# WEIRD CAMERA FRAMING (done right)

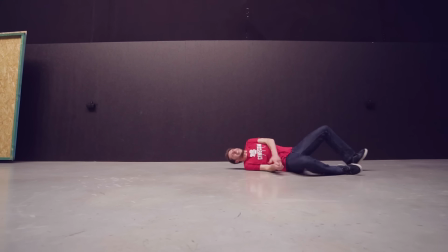0:00 Hey guys, it's Jordy here, and some of you might know this, but I'm actually a skateboarder, and I do this mostly to get some exercise.
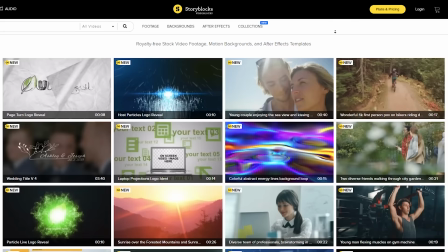0:06 And I want to try and teach myself today how to laser flip. Ah.
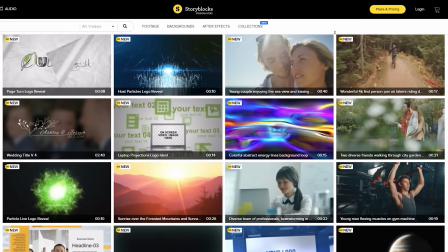0:25 Hey guys, it's Jordy here for Cinecom.net, and welcome to Creative Tuesday.
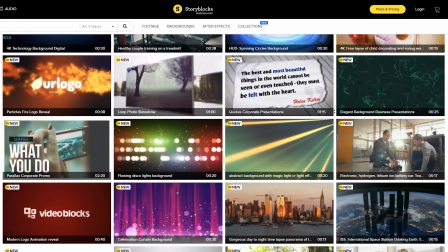0:29 Now I hope that your weekend was a little better than mine, but like we always say, the show must go on, and today's show is about creative camera framing.
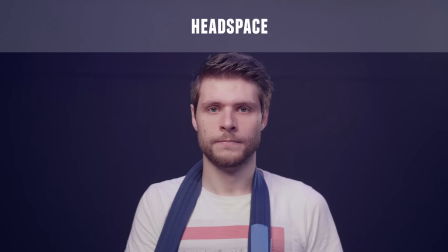0:37 But first up, I want to thank Videoblocks for their support today. It's a huge library where you can download unlimited stock clips, video effects, transitions, and so much more from.
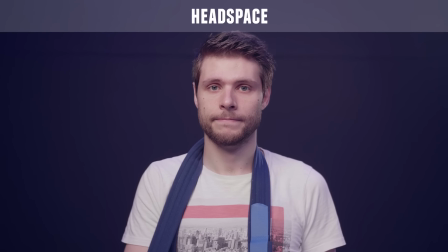0:45 You pay a single price per year from which you can download the entire library if you want so.
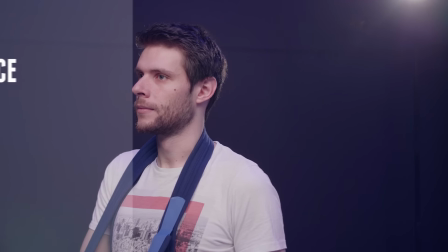0:49 It's a great tool for every video creator. To start downloading and to get an exclusive discount, check the first link in the description below.
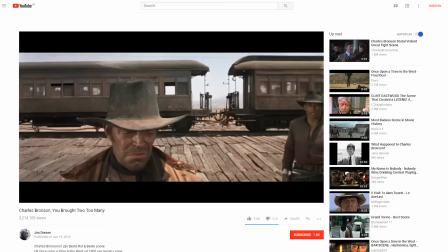0:56 So we're taught to frame our subject by the rule of thirds. Give the right amount of headspace, and this is how you film an over shoulder, and this is how viewing space works.
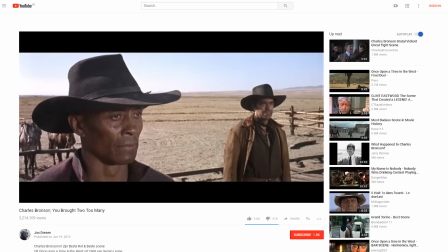1:05 Now, these are the basics of filmmaking, however, you don't always have to follow these rules. Many great filmmakers have experimented with different framings to help them tell their story. In many Western films, like Once Upon a Time, they would give more headspace than normal.
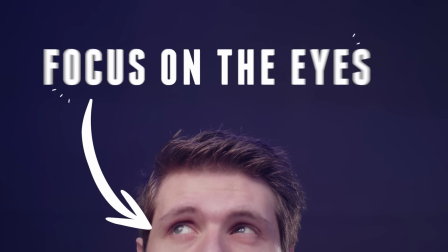1:19 And the reason for it were the heads that played an important role as they characterized the actors.
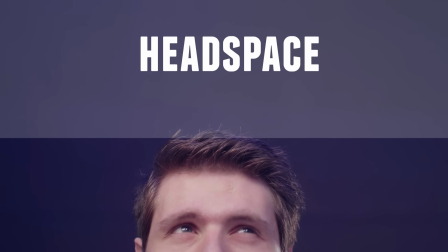1:23 They had to be prominent. You get it? Had? Now, taking this to the extreme, a shot like this is actually not bad.
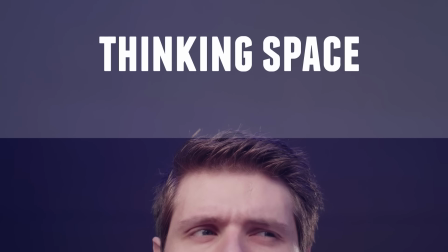1:31 We've cut off the mouth, so the only thing that the audience can look at now are the eyes.
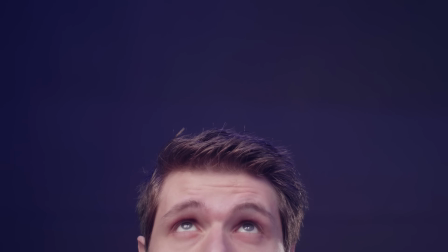1:35 We're guiding the audience to look at the eyes of the actor, and that actor looks at the enormous headspace above, which tells a visual story, a space the actor uses to think or grasp ideas out of the sky.
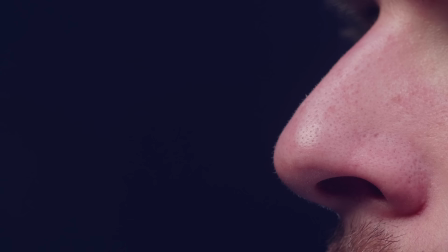1:47 The actor is focusing, and the audience too, as they can only look at the eyes. So, as you can see here, you can bend the rules if you have a visual story to tell. In most cases, these weird framings are used to focus the audience on something specific.
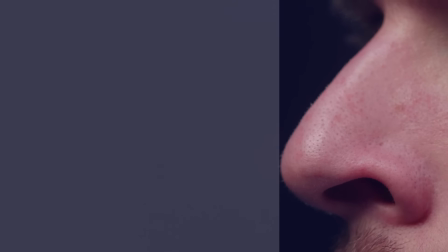2:01 Here's a shot of a nose with a lot of space to its left. The rules of filmmaking say that you cannot cut off limbs like this. However, this framing does work. There's a weird smell in the air. The audience focuses on the nose of the actor, and the area to its left functions as the big space the nose is trying to identify the smell in. And the same thing can be done with ears or the eyes of an actor, basically any senses.
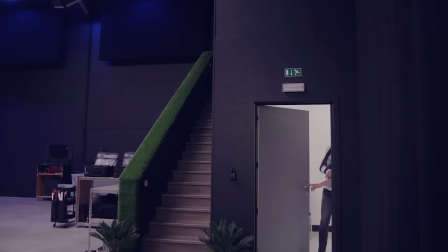2:24 Now, such creative framings can apply on humans, but also on other things. Here's a shot of a door.
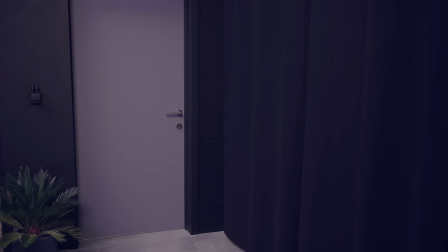2:30 Someone will soon open it and come through that door. Now, the audience doesn't know how big the space is where the actor will come into.
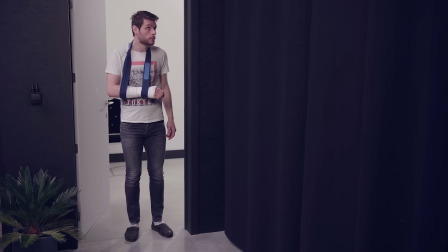2:36 If it's a very large space, then you can already tell that visual story by giving a lot of headspace to the door.
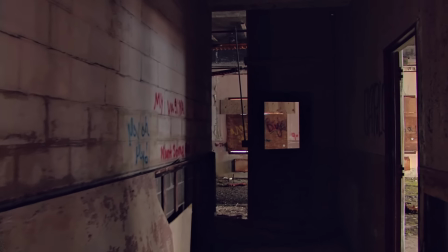2:42 And of course, if it's a small space, you could even cut the door off on the top. The audience will now feel the low ceiling, definitely if they haven't seen that environment before. You guys know that we have a high ceiling here, so that message might not come across. And finally, I want to talk about a situation where your actor sits still in a small space. We kind of want to reflect a claustrophobic feeling to the audience. And this is why I'm boxing the actor in. As you can see, the top of my head touches the frame above. Also, my shoulders come in line with the bottom of the frame.
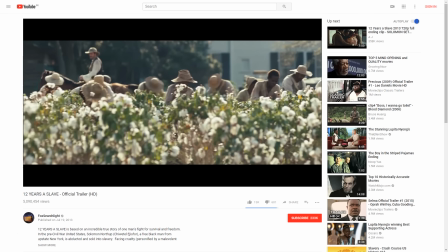3:09 And this is something that you should never do, as it feels weird and uncomfortable. But in this case, it's that exact feeling that we want to create.
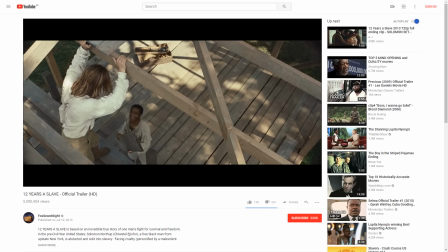3:16 And so there are tons of more reasons that you could bend the rules of filmmaking. I want to leave you with a film that overwhelmed me with its story, but even more with its visual story. And I'm talking about Oscar winner 12 Years a Slave. It's on Netflix if you have that, and when you desire to watch that film, pay very good attention to the camera framings that they've done and the visual story that they're telling through those framings.
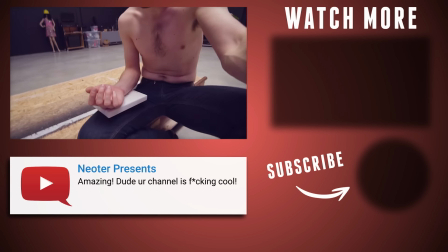3:36 It's a cinematography masterpiece. Thank you all so much for watching. Thank you, Videoblocks, for the support.
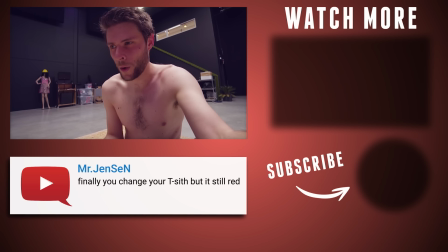3:41 And like always, get better. I mean, stay creative. I need to get better.
So, I just felt on my wrist. I'm having some eyes on it right now. That didn't went quite as planned. I think I watched Johnny Geiger too much. So let's wait until what happens with my wrist, and let's try again tomorrow.